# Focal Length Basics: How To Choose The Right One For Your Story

But beyond the ability to shoot longer focal lengths, this is also a really great way to compress the elements within your image.
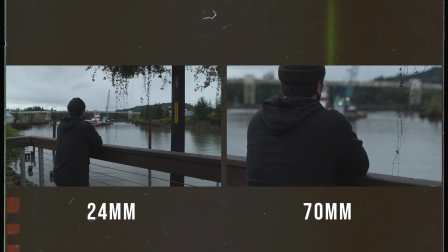Like we mentioned before, this can make the elements behind our characters feel like they are much bigger and much closer than they really are.
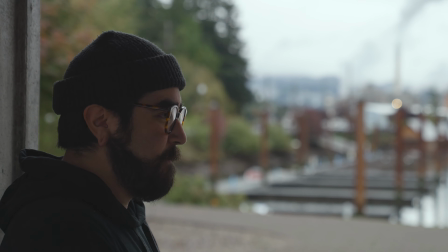This can make it seem like our characters are in danger or even intensify what's happening within the scene, building anticipation. And one of my favorite ways to utilize a longer focal length is just to simply create contrast between our characters and all of the other
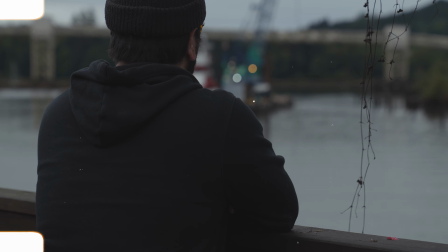elements within the scene so that the viewers can connect easier to the character and heighten the emotion that's happening within the scene. Like I mentioned at the beginning of the video, all of this can be a very simple and easy way to elevate your films.
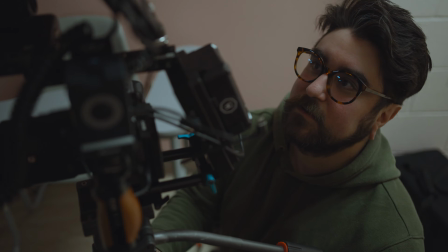And with a little time and practice, all of this will start to feel like a second language to you before you know it.
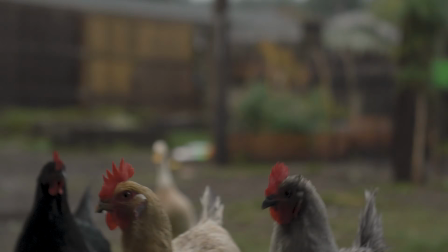So I just want to encourage you to grab a couple friends, maybe some family members, or even a pet, and try some of these focal lengths out for yourself, because the best way to learn is by doing.
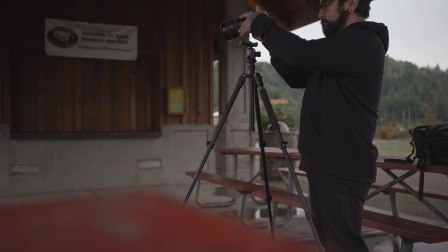And I know for a fact that by understanding the filmmaking process at this level and with your unique and creative perspective of the world,
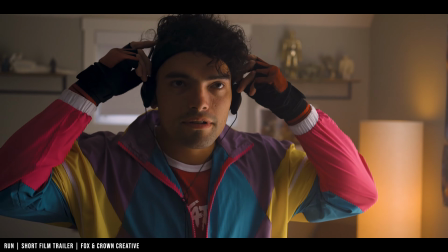this is what will truly separate your films, videos, and even content from everything else out there. Well, that's gonna do it for me, you guys. Thank you so much for joining me in this video. If you like this video or you learned something, please click the like button down below. Consider subscribing if you haven't already, and I'll catch you in the next one. Cheers, friends.